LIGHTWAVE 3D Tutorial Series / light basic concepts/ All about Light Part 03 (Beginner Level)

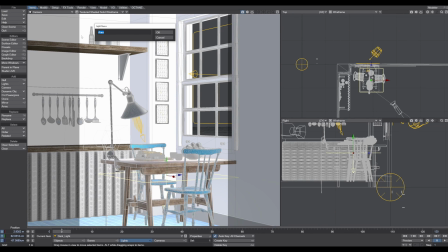(8:17)
So this light, I call it rim light.
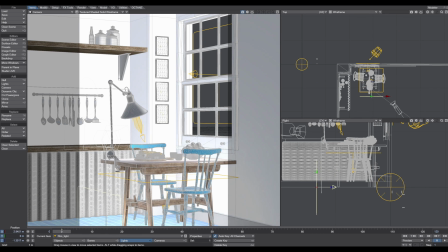(8:25)
It's okay. And I position this rim light right there.
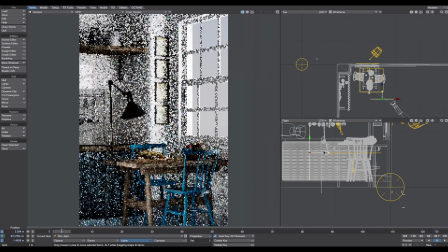(8:33)
Let's start the VPR. And now you can see that this rim light affects my light here.
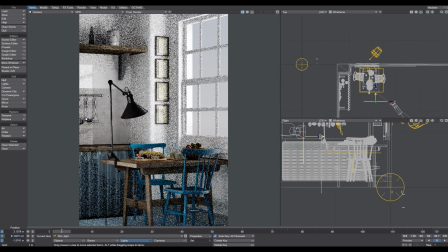(8:44)
As you can see, it's not any longer pitch black. And it's affecting the table and it's affecting the contour of the chairs. The next spots are the apple bowl. So I stop the VPR again.
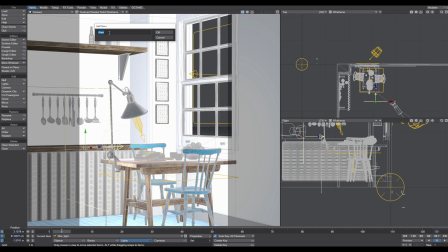(9:01)
What I do is I create another area light. And I call this apple light, okay? And I position this light exactly where the apples are.
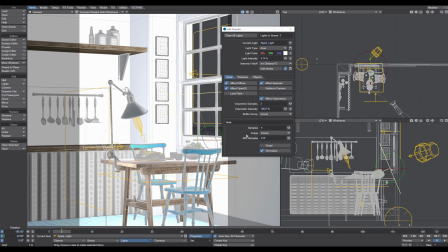(9:19)
And now I'm going to the properties because I don't want that this light lights up everything and the scene gets brighter and brighter. I want to isolate this light to just lit up the apple bowl.
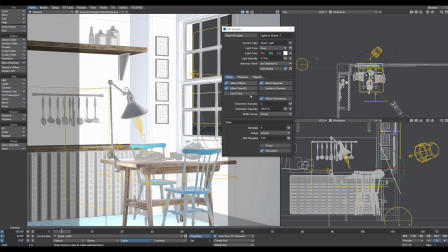(9:37)
So how I can do that? In the light properties, there is an object tab. So what I do here is I select everything. And with it said exclude, I click and it's excluding everything. But I want to include the apple
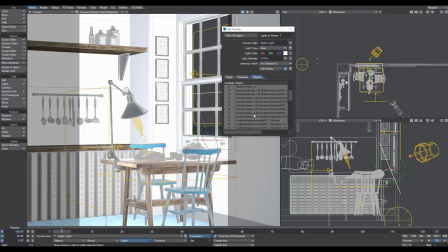Okay, so I activate just the apple bowl.
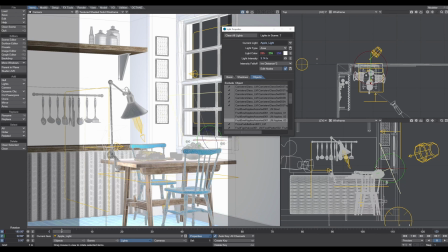(10:12)
And now this light affects only this bowl and nothing else.
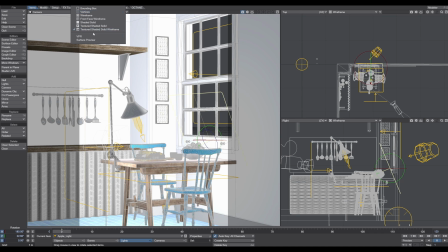(10:17)
When I start the VPR again,
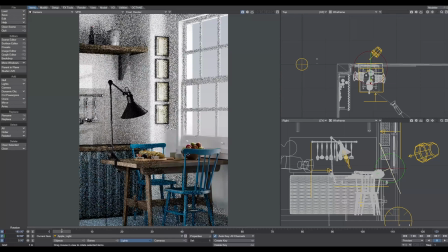(10:22)
we can see that this light now affects just this apple bowl. So now you can see that just with placing this additional light, we're getting more and more light into the scene,
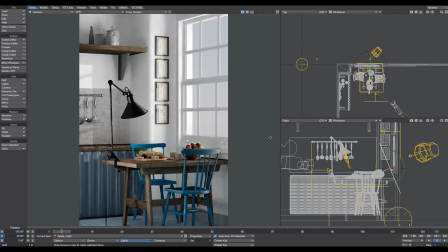(10:37)
but we don't affect the overall brightness because we focus the light to just focus on a specific part of the image,
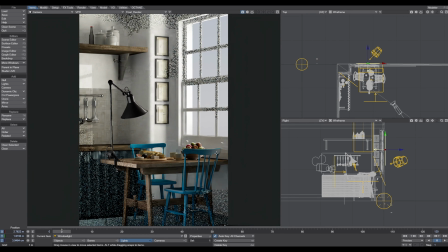(10:48)
right? The last spot. And this is this light here in the lamp. I told you before, there is a light type called photometric light.
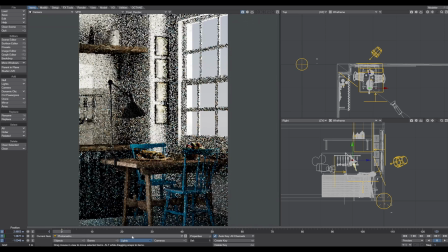(11:03)
Photometric light are special lights because it allows you to load in the real light,
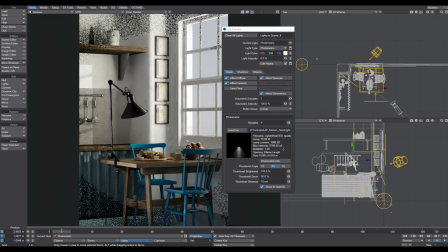(11:12)
IES light profiles. So in this scene, I used the IES spotlight direct, and it gives me this nice fall off here, right? It's really acting like a real light because it comes on with the light profile,
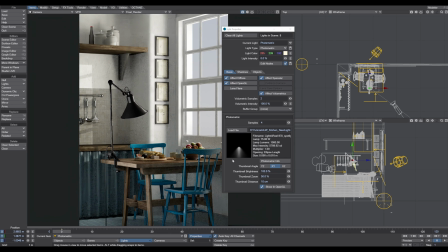(11:31)
with the real light profile. Okay, so you can go to the search engines and type in IES light profiles, and you will find a bunch of them, a lot of libraries. Some of them are costly and some of them are free.
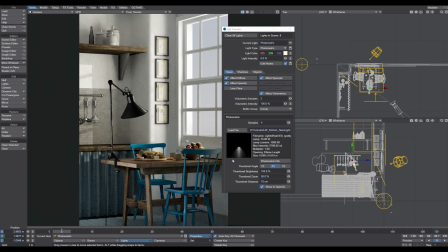(11:50)
I use the free package because the free package comes up with about more than 60 ILS profiles, which is more than enough. So this is the light profile, and I increase this value just a little bit
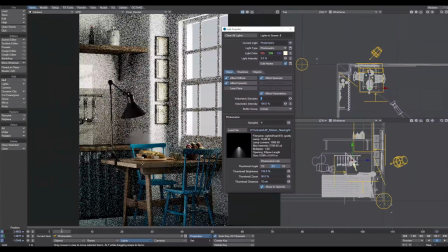(12:07)
to just start to lit up this nice, delicious plate, right? So to drive the focus a little bit more on this spot.